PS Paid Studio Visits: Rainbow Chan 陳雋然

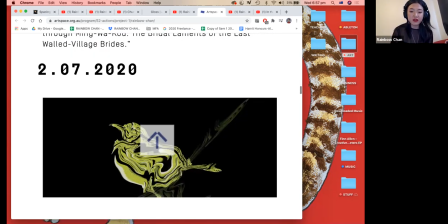[47:54]
And then the same thing for the next verse. The next verse is about the birds.
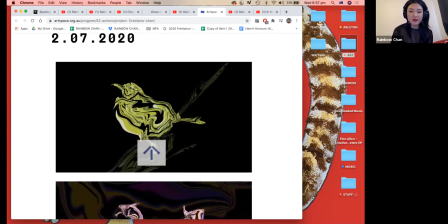[47:59]
So we have a rice bird, and then we have
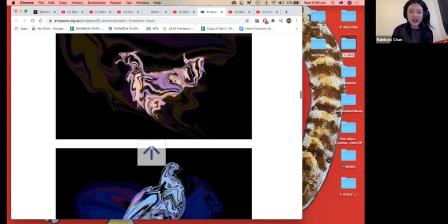[48:05]
a chicken, and then a partridge.
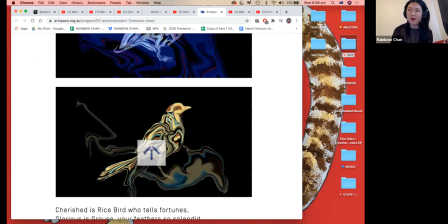[48:10]
And then this one, last one, is a wat mei, I think, is a type of bird with a line on its eyebrows.
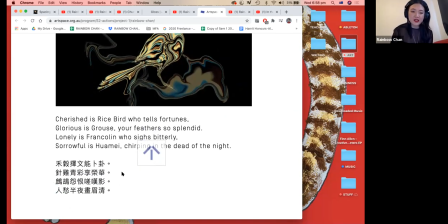[48:18]
So again, using these lyrics and then shaping them on Photoshop,
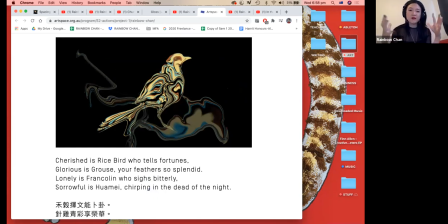[48:23]
liquefying those words to turn them into different shapes. And I think for me, again, the idea of language being very slippery and very easy to be manipulated or lost, or
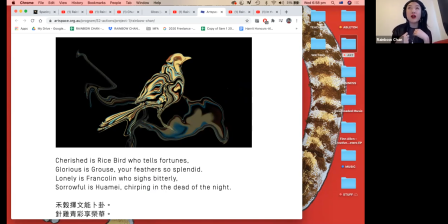[48:37]
it comes from my own personal background with losing my fluency in Cantonese and then trying to regain it again. And then at first not being able to speak English, but then learning English.
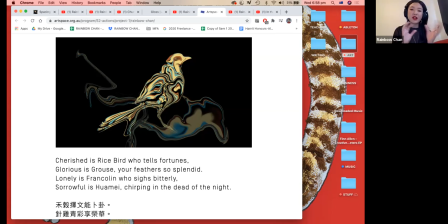[48:50]
So for me, I'm really interested and excited about the way that language can transform over time.
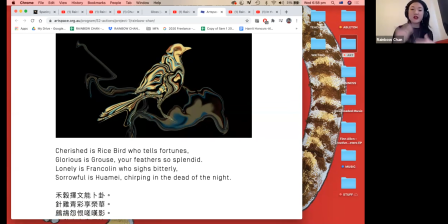[48:58]
And so this is just another visual representation of some of those things.
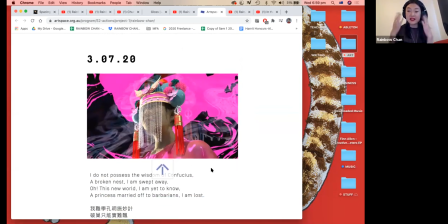[49:04]
And then the next post is a 3D scan of my head with a traditional marriage phoenix crown on my head, but it is made with, I guess you could say, futuristic materials.
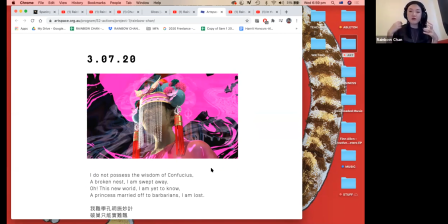[49:22]
So we try to use more like metallic textures and make it seem more contemporary and fantastical and a bit more kind of influenced by sort of Hollywood understanding of what Asia looks like. So this idea of Sino-futurism,
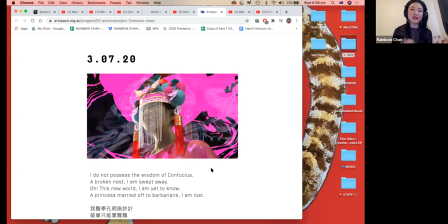[49:41]
I'm very interested in the way that Asia is represented in Hollywood cinema as being futuristic and a little bit evil or a little bit sinister. So trying to reclaim some of those aesthetics and use it for this project.
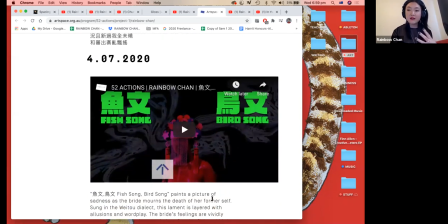[50:00]
And the last post is just my modern interpretation of that song. And I guess for me, it was important to retain the melody, but to represent the song as though I would make it normally anyway.
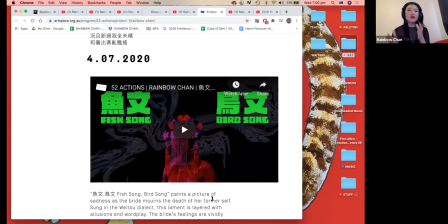[50:19]
Because I think with traditional knowledge, it can be very easily put inside a museum and just forgotten about if it's just if there's no contemporary element to it. But at the same time, it's very easy to commercialize something and make it not connected to the original form.
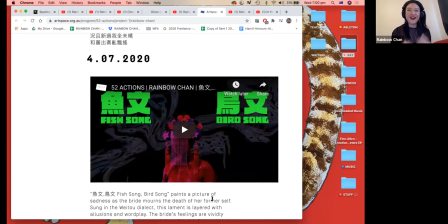[50:37]
So I'm still trying to figure out how to do that in the best way possible. But for me, it's a very sustained project that this is only the beginning of it. And there's multiple iterations of this project, and also with a lot of public platforms and public programming to help
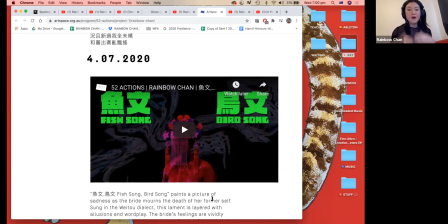[50:56]
raise awareness that it's not just the music video clip. But I'll still show, I'll show you the modern interpretation. And for anyone who is sensitive to strobe lighting, there is a bit of flickering for this. So turn away if that is an issue for you.
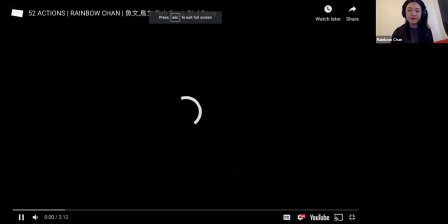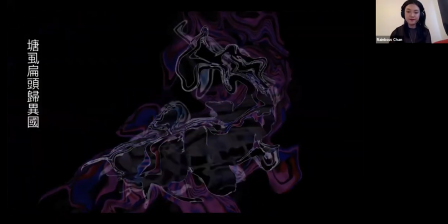[51:19] Thang sắc tinh thầu quay cấm y
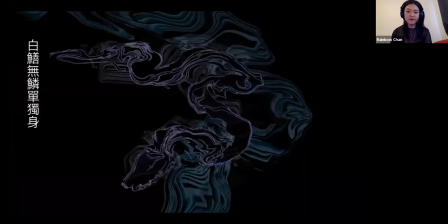[51:25] quang mà A bạc xanh châu mù lòng, ngô tàn châu tốt sang à.
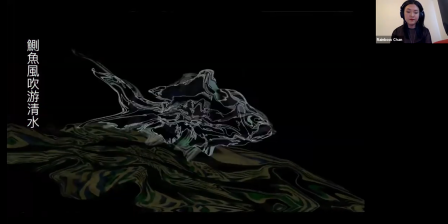[51:34] A chắc như phong trôi châu yêu chân suy mà.
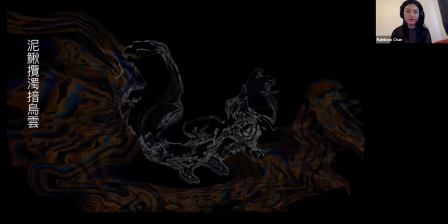[51:41] A này châu cao trúc châu âm u vọng à.
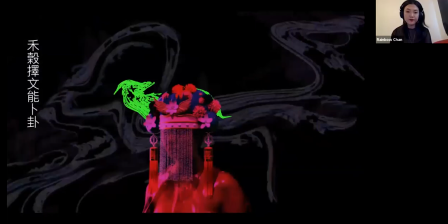[51:50] Bố cốc châu châm nằm, a nằm châu bốc quá mà.
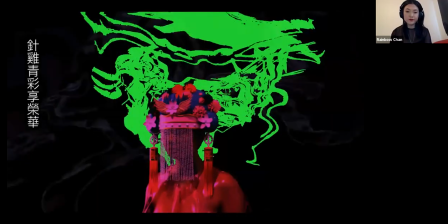[51:57] A chấm cây chân trôi trao hàng hoàng hoài à.